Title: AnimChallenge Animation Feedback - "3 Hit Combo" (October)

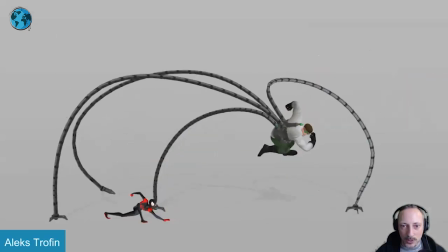[43:58]
All that has really nice, so it's all clear, it's clear what happens, the momentum, boom,
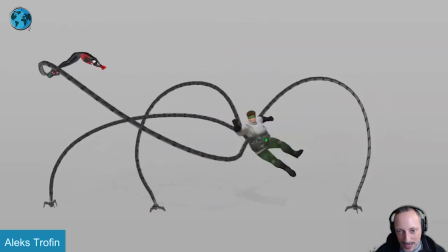[44:05]
just enough to get hit, but then to go back down, and it's also cool how it's held, but then that's like,
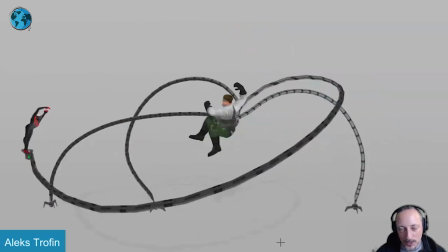[44:13]
oh no, I'm pulling myself back down into that pose with a nice continuing overlap there on the feet,
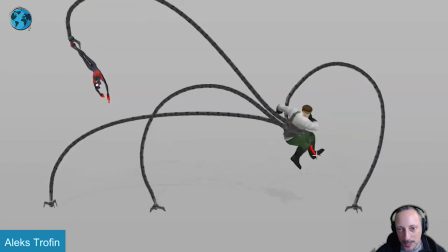[44:20]
on the overshoot there, and you might argue then it's a bit, pop it just a little bit from that foot there.
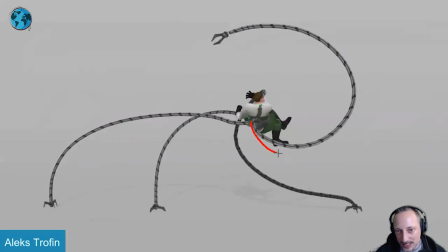[44:27]
that's that and again picky i'll probably bring that arm down into this so that foot is clear for silhouette and anything that thing as well to keep that because you got the glove and the hair that gets kind of dark plus this i think this could be cleaned up in terms of silhouette
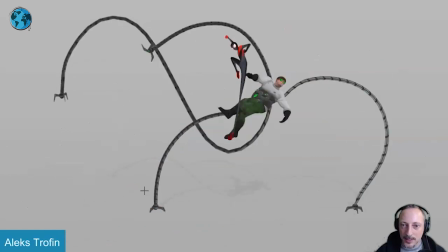[44:44]
again as i'm saying this i feel bad because it's really it's not a bad shot i picked it the shot on purpose because it is so good yeah
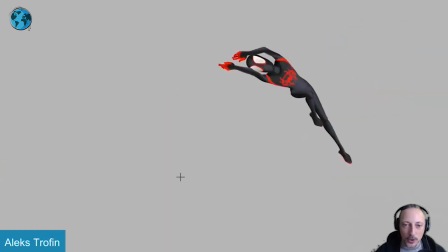[44:52]
i mean leave it at that it's just a really really well done shot it's also good that it's very clear in terms of the holds
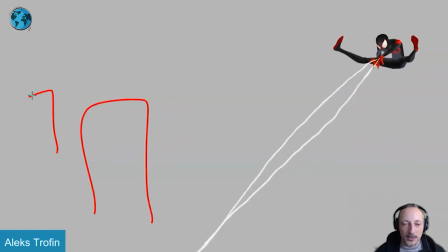[44:59]
and where he goes because with nothing in frame like there's no building there's no cubes or nothing we don't know if that's spidey or if the camera is adding anything but it's very clear i don't see any problems in terms of weird jerky moves or something that's confusing because i'm assuming that's a
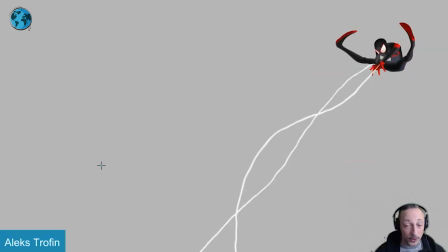[45:17]
static camera but if anybody's watching this and you do something like this and you have a pan and tilt to follow spidey i would have
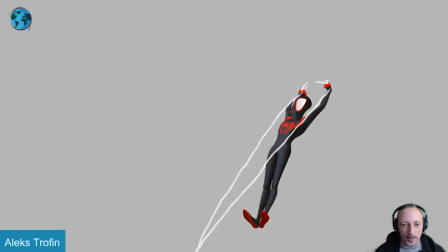[45:24]
objects in there anything so we understand oh there is a move in the camera be it a translate or rotate here works because we got shadow we got
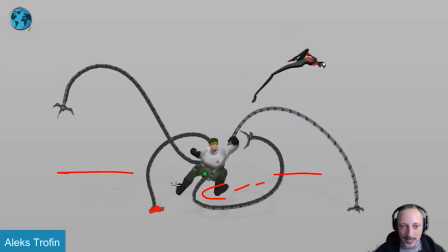[45:32]
contact points and there's a bit of a horizon line and shadowing so if the camera moves here
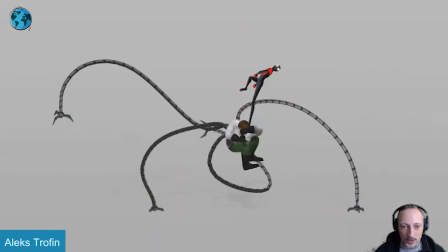[45:36]
we would understand it to some degree i say this and
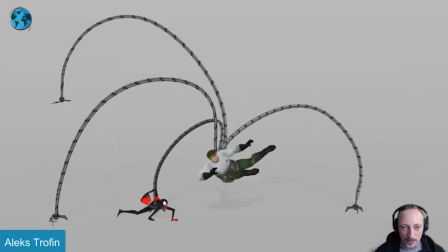[45:41]
i see movement in
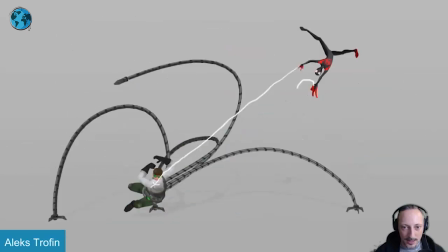[45:45]
the feet as i'm scrubbing i didn't see that before is that the camera move as you can see the feet again
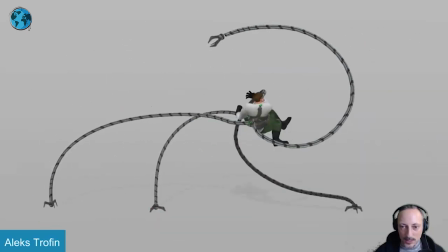[45:51]
moving slide to the right there so that's something that would personally not
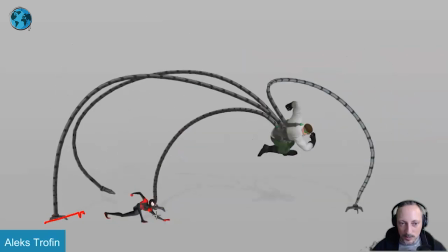[45:56]
do this right now what's happening is that it feels like we're probably translating away since this is moving this way and that foot is going this way
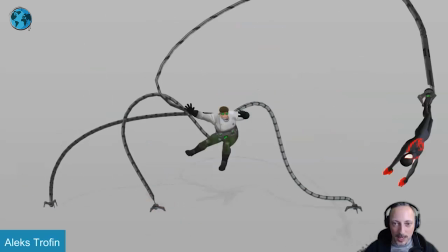[46:05]
so for something like that I'll probably not move the camera at all but that is that thank you